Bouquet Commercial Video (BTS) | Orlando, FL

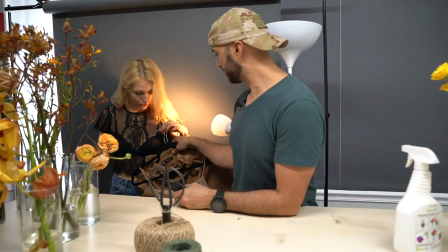okay so let's try the green one too or we'll try this one so um
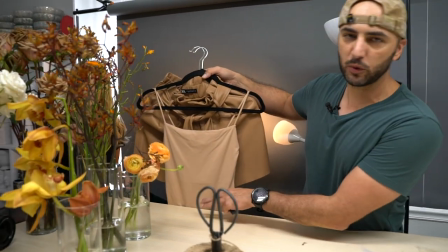this one right here is also blending in with the countertop so that's
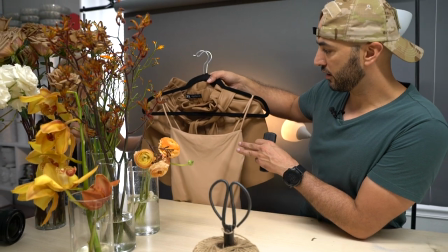another problem I don't I like it it's kind of beiges but
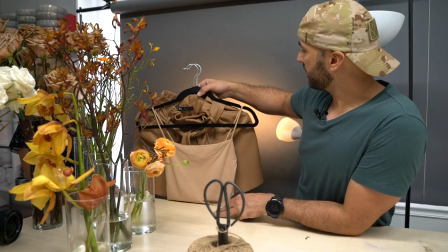it doesn't create any contrast here it creates contrast with the backdrop but not with
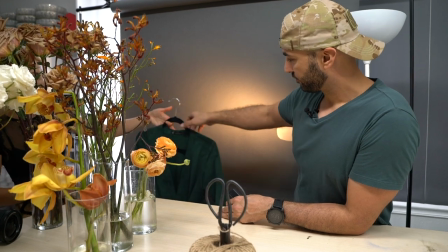the countertop so and this one green
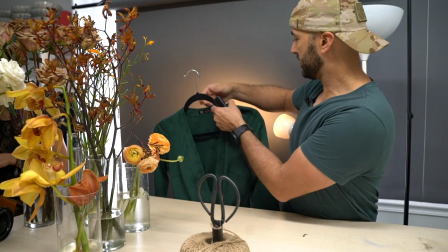one right here I really like this if you could even stand here too please so just like hold it up
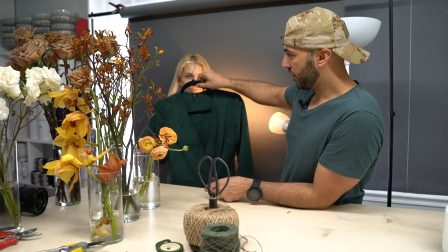so I really like this one it will blend with some of these greens but
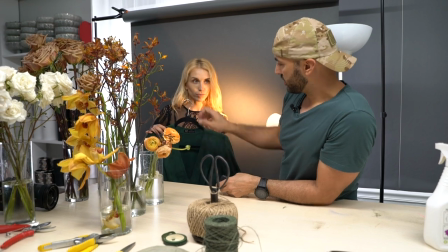they're not as much so with the orange and this one it
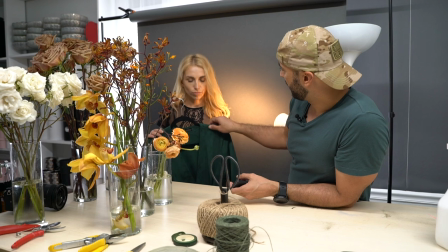it's pretty nice in contrast and then with her with her hair also
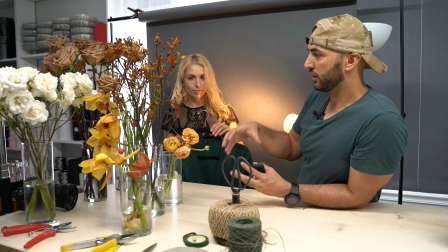create some contrast some of the flowers even like match with her hair color and now the dress
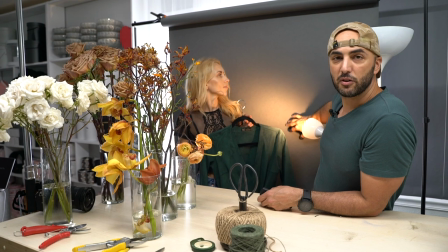and our background here we're using this gray backdrop so
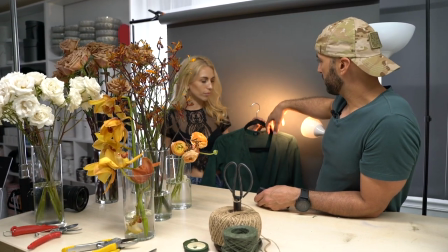we're gonna go with this with this outfit so this is the outfit for
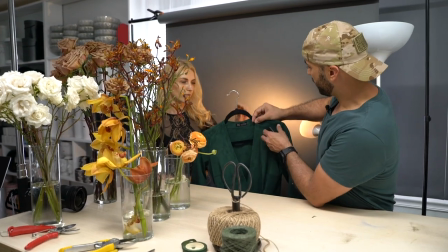the shoot but just in order to separate this outfit
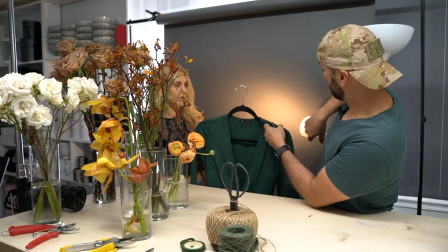from the background we're gonna use this practical warm color light right here
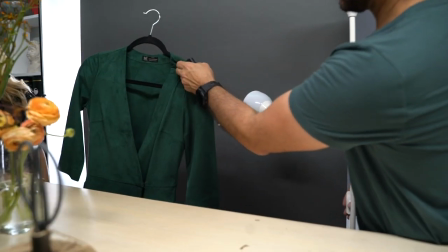and i'll turn it off and on so you can see this is off and then this is on
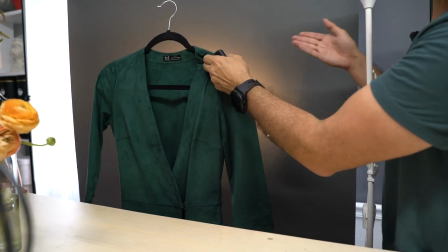so this will separate her from the backdrop and it also matches the
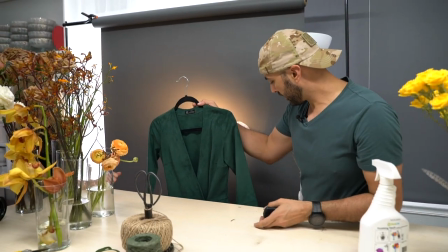whole mood of this uh this scene so i really like this one uh so we'll stick with this okay
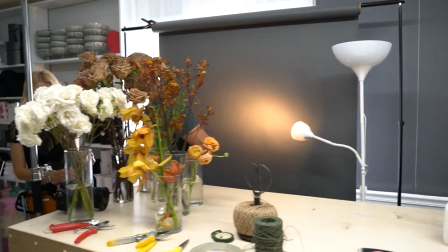so this is the the color arena and let's talk about the equipment so we're gonna go with minimum equipment today i'm gonna use sony a7 III and a 16 to 35 millimeter lens so as far as the light goes
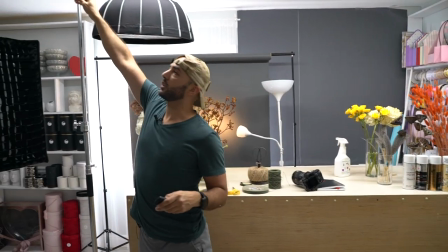first thing first we have the ceiling lights up here the top light I'm gonna turn off these lights over
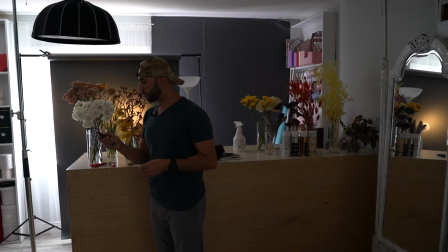here and I'm gonna turn on my lights so I have a top light I'm
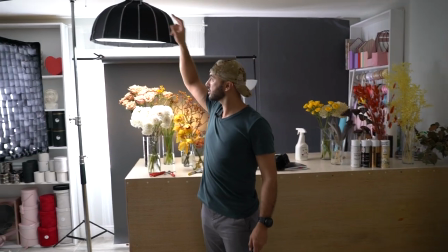using Stella Pro CLX 10 for this and let me get into the light so So this top light is
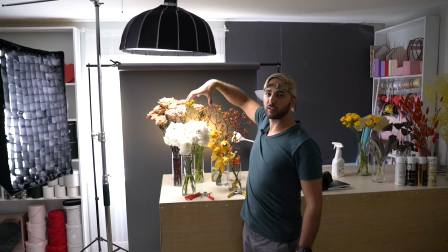just basically directing on the product on the flowers right here.
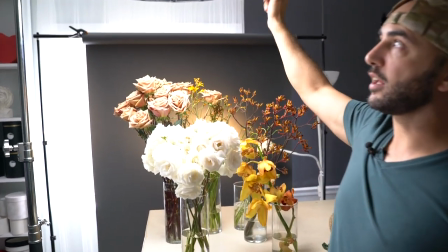It's a Stella Pro CLX10 with an Octobox SnapLox, Softbox.
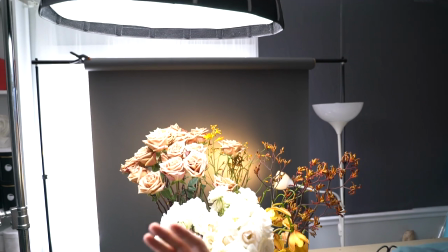And I have another one right here.
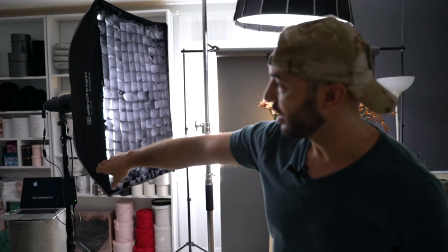It's another CLX10 that I'm using with a Rectabox.
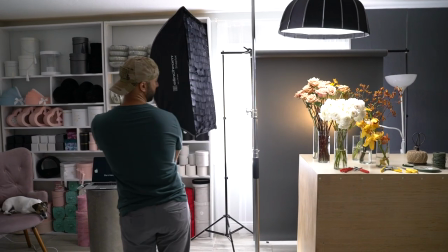so this one right here I'm gonna place it over here to
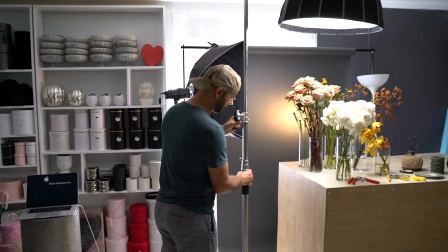basically light light up
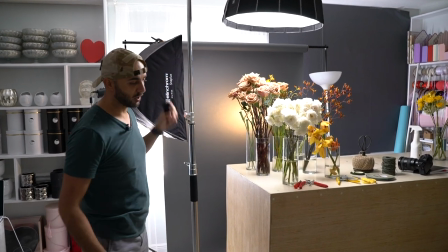let up Irina so I have my top light on the project and I got my light on Irina I put a grid on it to basically narrow that light
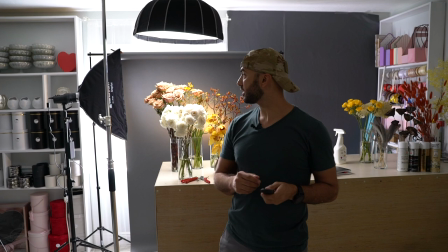just to get some highlights on her face and that's that's about it and to control the light I'm using it the Stella Pro still a pro remote control which is a L-inchrom is a EL remote control I can just easily turn it off off and on because I can't reach up there so this is pretty handy so just stay with us and we're gonna after a Irina she's changed we're gonna go over the shot list I don't have a shot list yes yet I have an idea but normally I come to scene I see what we have to work with and then I create my shot list quickly after that. So Irina is going to be back soon as soon as as soon as she leaves and just stay with us. So what we're doing right now we're creating a shot list and our shots are going to be a combination of stop motion and some reverse shots as well as a lot of maskings.
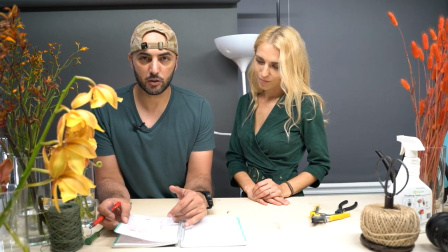So we have some shots so far and we're just continuing to work on those see
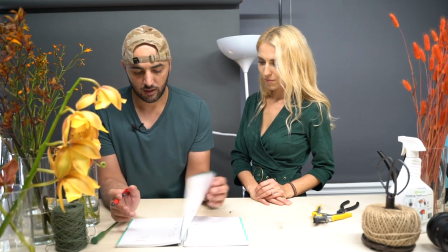what transitions we can get and doing some rehearses as well.
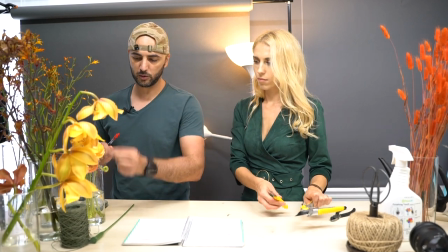Every shot that we need to do so we're gonna pick up the flowers every single one of them.